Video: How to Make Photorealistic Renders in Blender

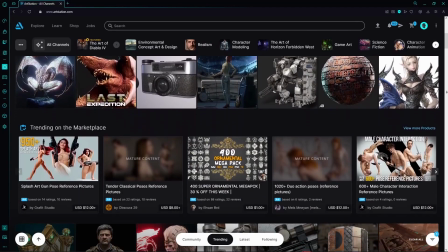Back in the days when I was still a Blender noob, I used to go on artist session and see all of these super realistic renders,
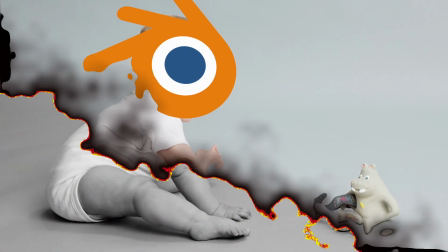and then tell myself that I would never be like them.
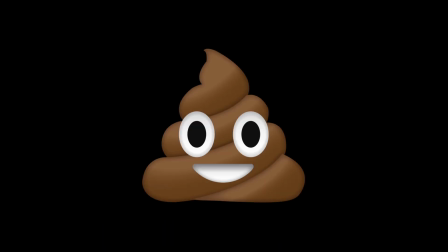But time has passed and I've learned so many key points on what makes something realistic that made my renders from this to this.
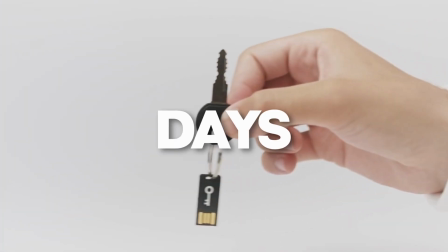And I will show you all of those keys in this video, and it starts by your camera.
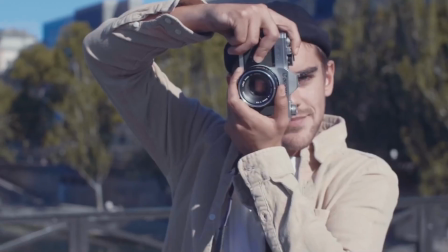At the end, that's why it's called photorealism. You see, real-world cameras have imperfections that make them unique.
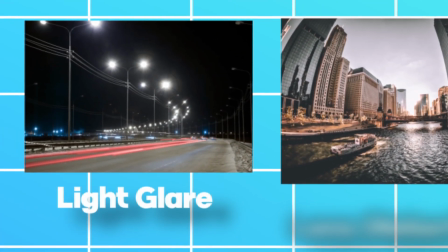So, let me tell you about some main ones, like light glare. When you take a photo in a bright day, pointing at the sun,
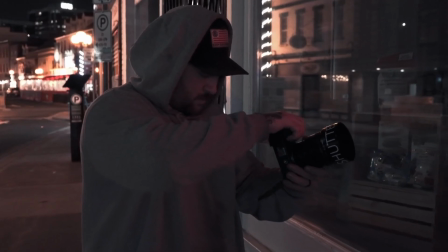or maybe in a street where there are street lights, you'll see glare around light sources.
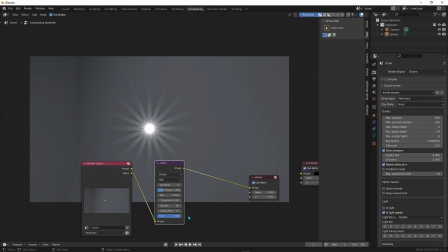And you can easily add that inside Blender or by using compositing software like After Effects.
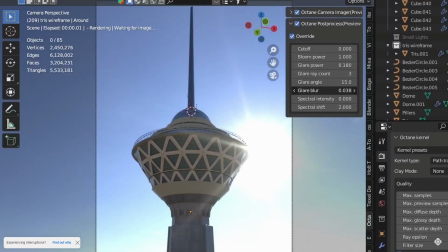Or if you use Octane, you can just use the real-time compositor, which gives you accurate light glare. The next imperfection is lens distortion.
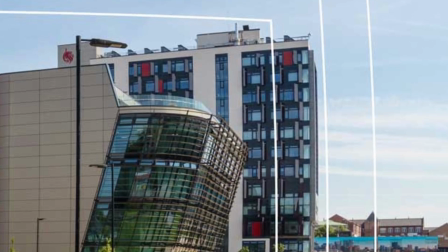When looking at the corner of an image, you'll see that the objects are slightly bent because of the curvature of the lens,
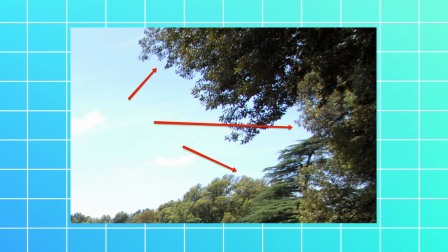which also causes chromatic aberration that appears in the corners and the places where there is a lot of contrast.
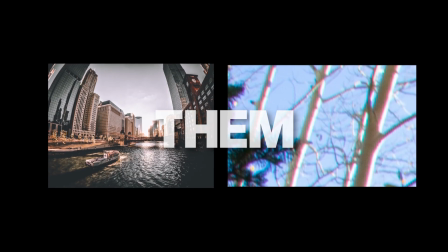Now, here's the thing with both of them, and that is that they need to be subtle.
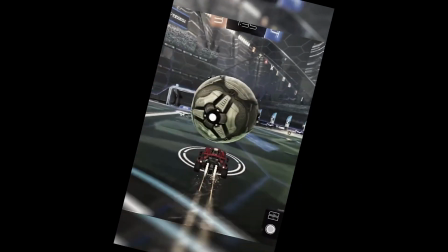Stop using it like you're making a TikTok montage. Now, let's talk about depth of field.
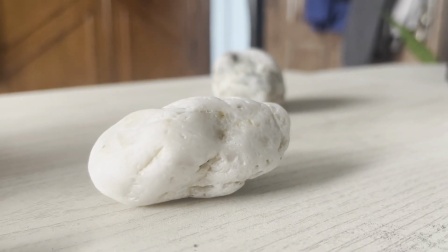If you have messed with cameras enough, you'll know that you can't have two things be perfectly focused at the same time,
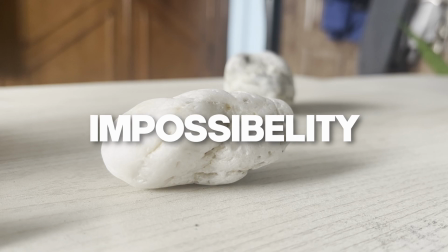because that's just an impossibility. But in 3D, it is possible.
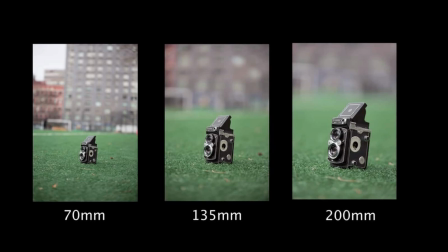Depth of field also adds a sense of a scale.
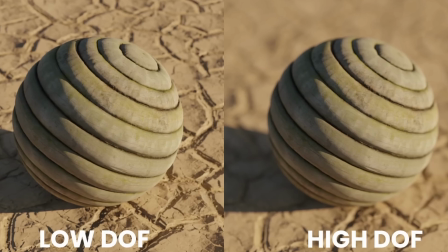If you add too much depth of field, it would make the subject feel smaller, or the opposite.
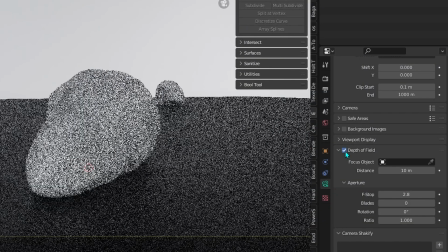So, always make sure to turn on depth of field and have it set to the right amount.
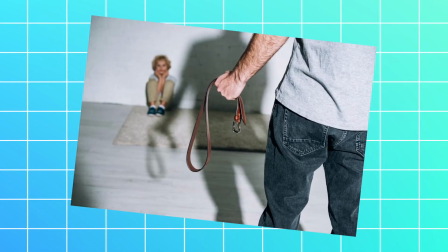One other thing that artists been abusing the absolute fuck out of recently
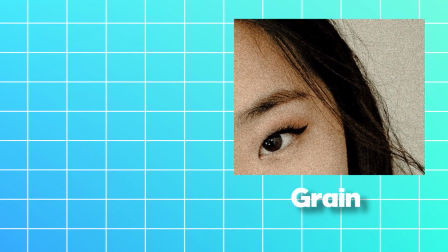is adding grain to get rid of that CG look and make your renders look more natural.
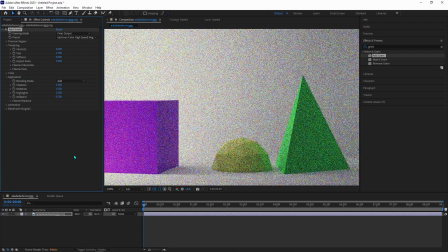But what most people would do is that they would add the grain to the whole image, which is not completely accurate.
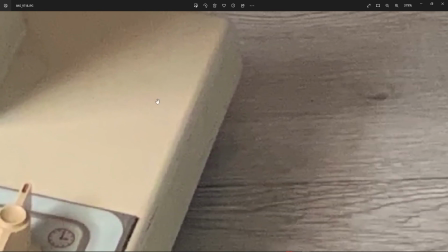Because noise and grain mostly appear in the dark parts of the image, like the shadows and corners.
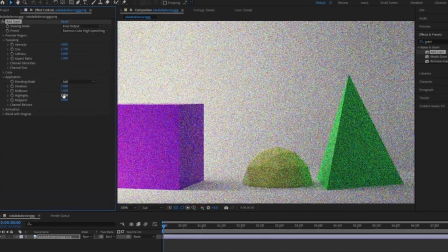So, whenever you're going for extreme photorealism, always make sure to add more grain where there is less light.
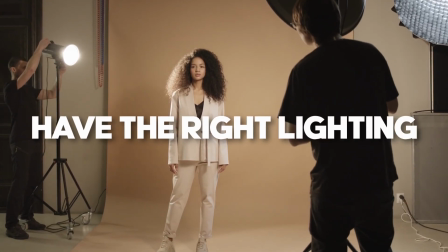Speaking of light, it is really important to have the right lighting for the right scene, and HDRIs are perfect for that,
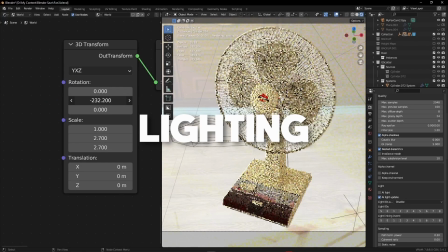because not only they give you realistic lighting, but they also give you realistic reflections.
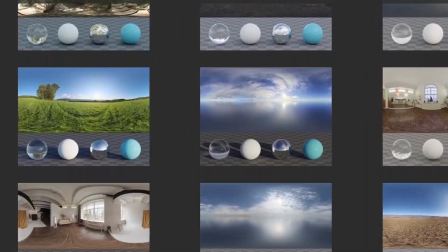All you need to do is to look for the ones that match your environment and experiment with them. Now, here's something that a lot of people overlook. That is the careful use of reference.
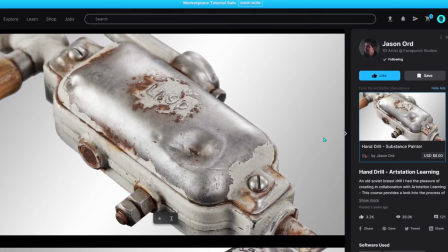Whenever I see these photorealistic renders,
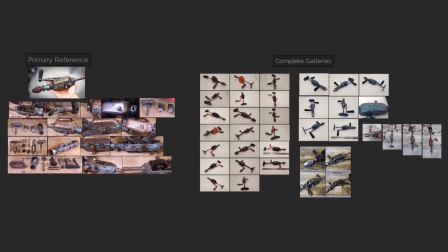the artists always have a big reference board from the design to the material they want to use.
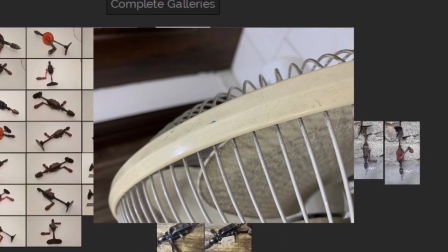It would even be better to take the references yourself if you can.
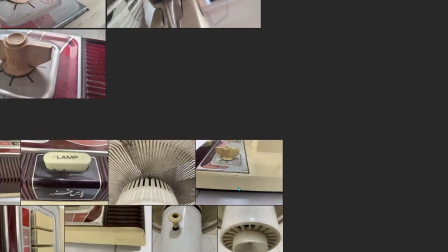So, I highly suggest you to gather as many references as you can before starting something. The next key is using a texturing software. Because texturing is by far the most important step in photorealism.
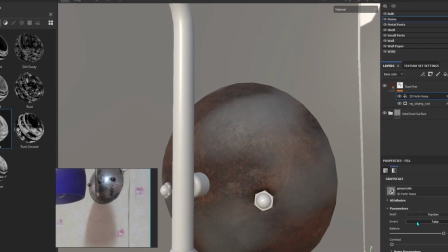And there are a lot of little macro details in the real world that is really hard to replicate inside your normal 3D software.
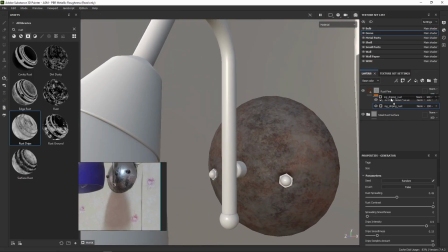And the nice part is that you don't necessarily need to pay for Substance Painter.
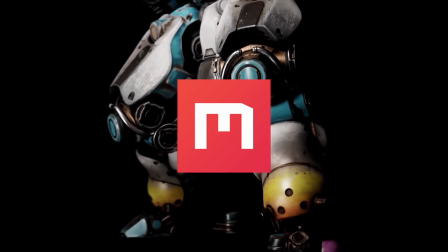You can instead use Quixel Mixer, which is a free texturing tool with some great features,
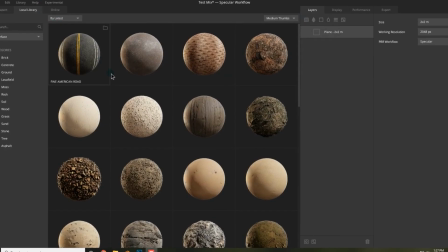with one of them being having access to Quixel's big Megascan library.
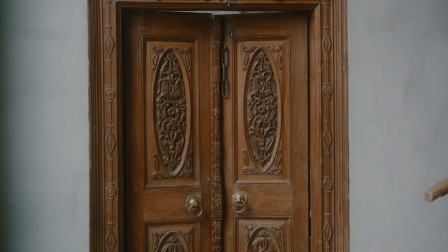Now that we are talking about textures, let me introduce you to something that would change the way you approach texturing,
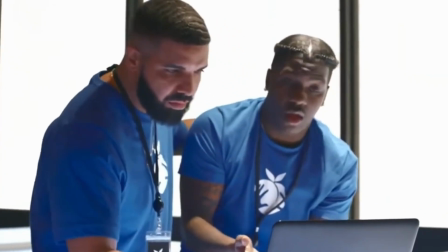and that is attention to detail.
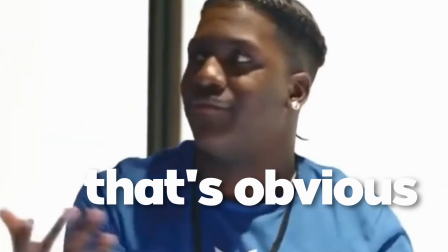And now you may be like, well, that's obvious, but I don't mean to just put some texture imperfections and call it a day.
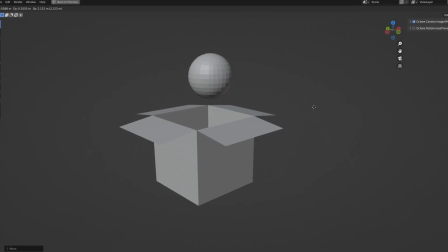What I mean is to think outside the box.
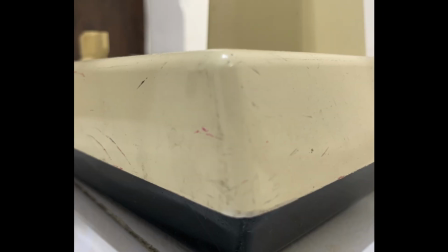I want you to give attention to the things that are so small and minute that you would think no one will even notice.
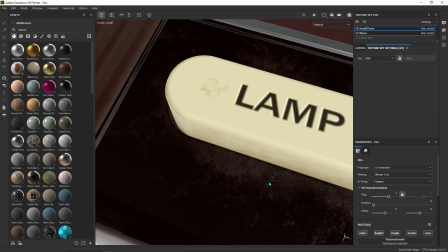And here's the thing, you want them to not notice. Because if you add that detail and they notice it, that means that it was too obvious.
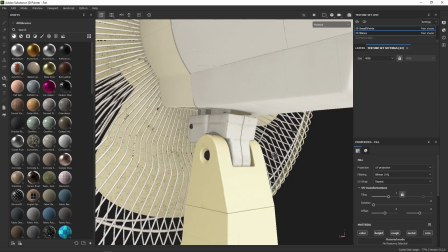So add as many small details as possible, but keep them subtle.
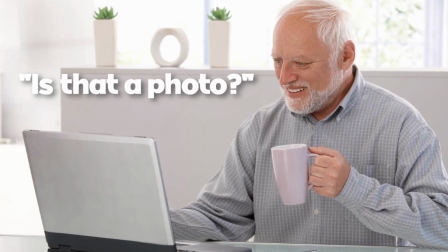And you'll see that everyone will start asking if it's a photo or not.
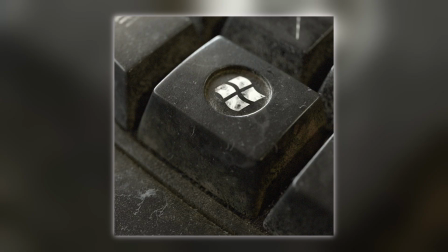One little detail that I see everywhere is dust. It's literally like the secret sauce.
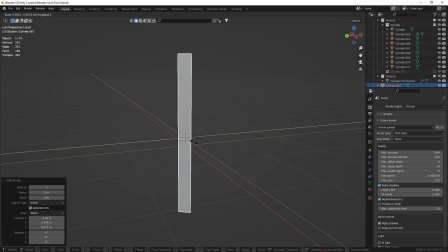and it's really easy to do. In summary, you want to model some really low poly shapes which will act like dust particles.
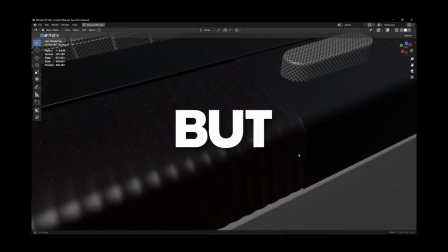And then you want to scatter them on your main objects, but keep in mind that this is really resource heavy and may affect render time.
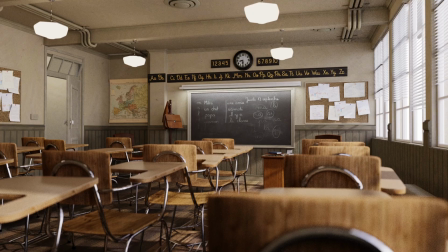Now take a look at this image. As you can see, everything seems pretty good. Textures look realistic, lighting is on point and so on. But why it still looks off? The reason is that all of the objects have inaccurate scale.
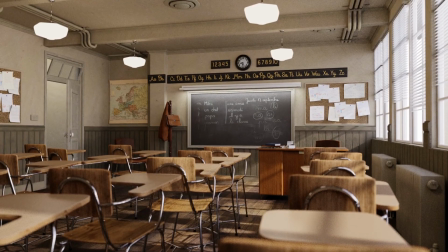Where in this one, they all have a scale and dimensions that match the real world.
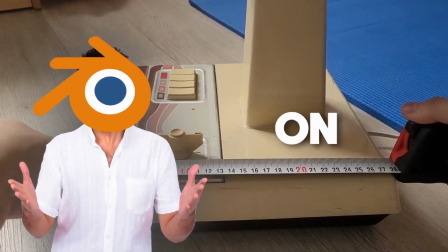That's why it's really important to not rely on your eyes and instead go and search the dimensions of the thing you want to create on Google and websites like dimensions.com.
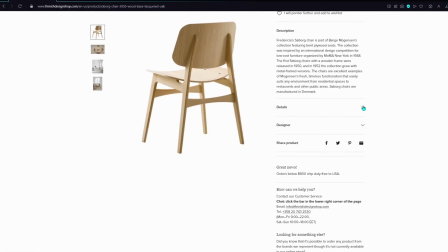And if you're working on a specific model of something,
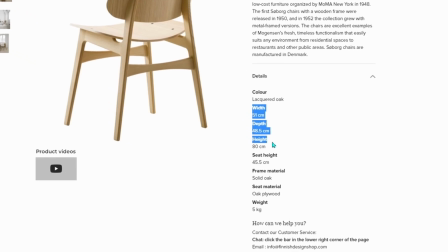the company would most likely mention the exact dimensions under the details tab.
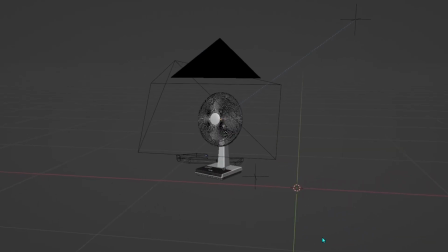Another thing that people don't really talk about is that some shapes are just easier to make them look realistic. For example, let's say I'm making a render of a photorealistic doorknob,
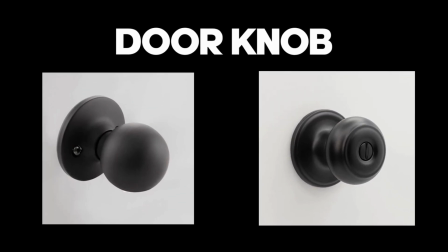and I can choose between making the doorknob on the left or the doorknob on the right.
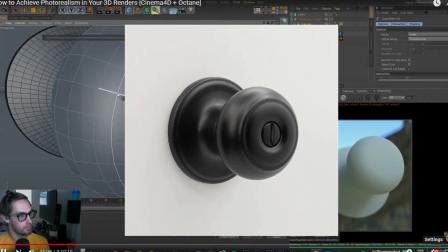And I probably would choose the one on the right because it is more organic and harder to replicate,
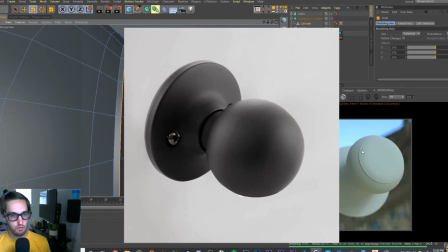comparing to the one on the left, which is almost a perfect round sphere, which makes it feel more CG.
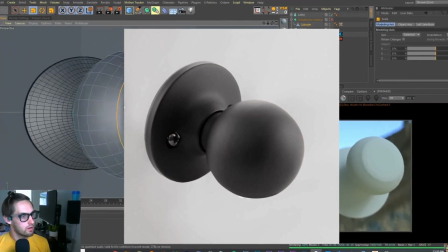And that leads me to the next key, which is there are no 90-degree edges.
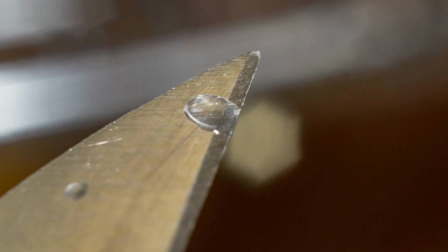Even the sharpest things, like knives, have a slight bevel to them,
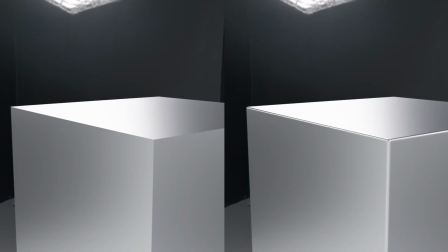and that bevel will then catch the light's reflection and results in a more realistic render.
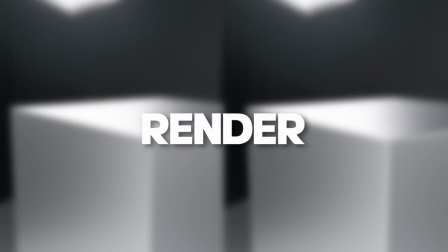Another thing that can drastically improve your render is using the ACES color management.
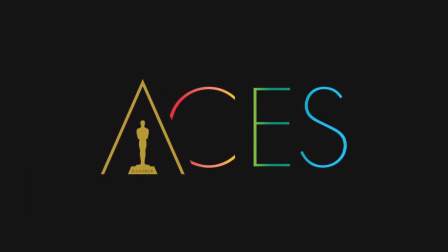Basically what it does is that it displays the colors the way that they would in real life.
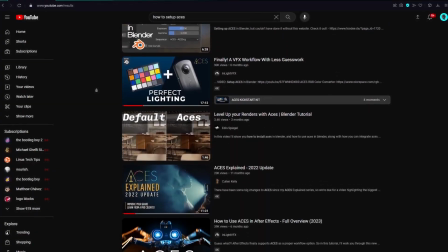There are a lot of tutorials on how to set it up for different software and render engines, so I won't go through that in this video.
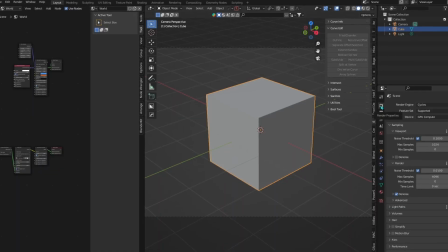But just for the ones that use cycles and Eevee,
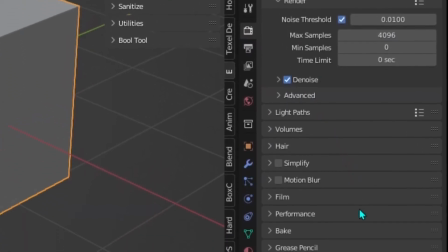all you need to do is to go here in the render properties and scroll down till you see color management.
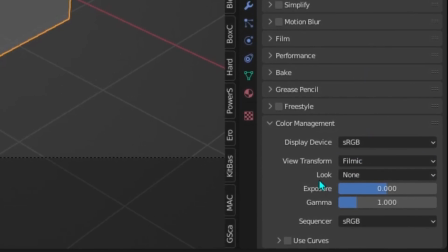Then just change this to filmic and you're good to go. Finally, for the last key, take your time.
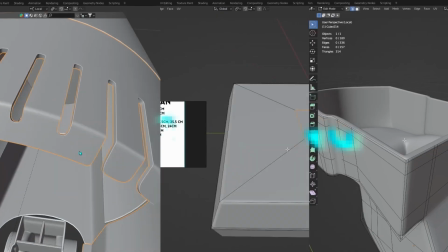Make sure that you nail down every aspect from modeling to post-processing.
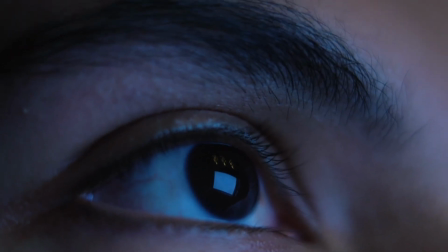Because if there is something that the human eye is good at, that is knowing when something is off.
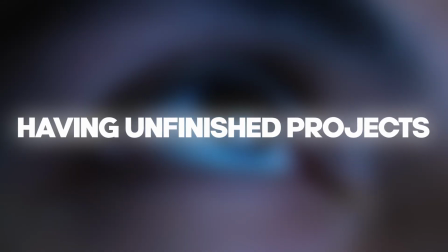Now, if you want to stop having unfinished projects, go click on this video.
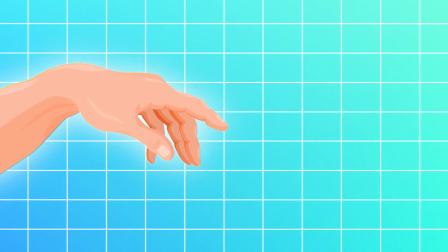And with that said, thanks for watching, bye, see ya.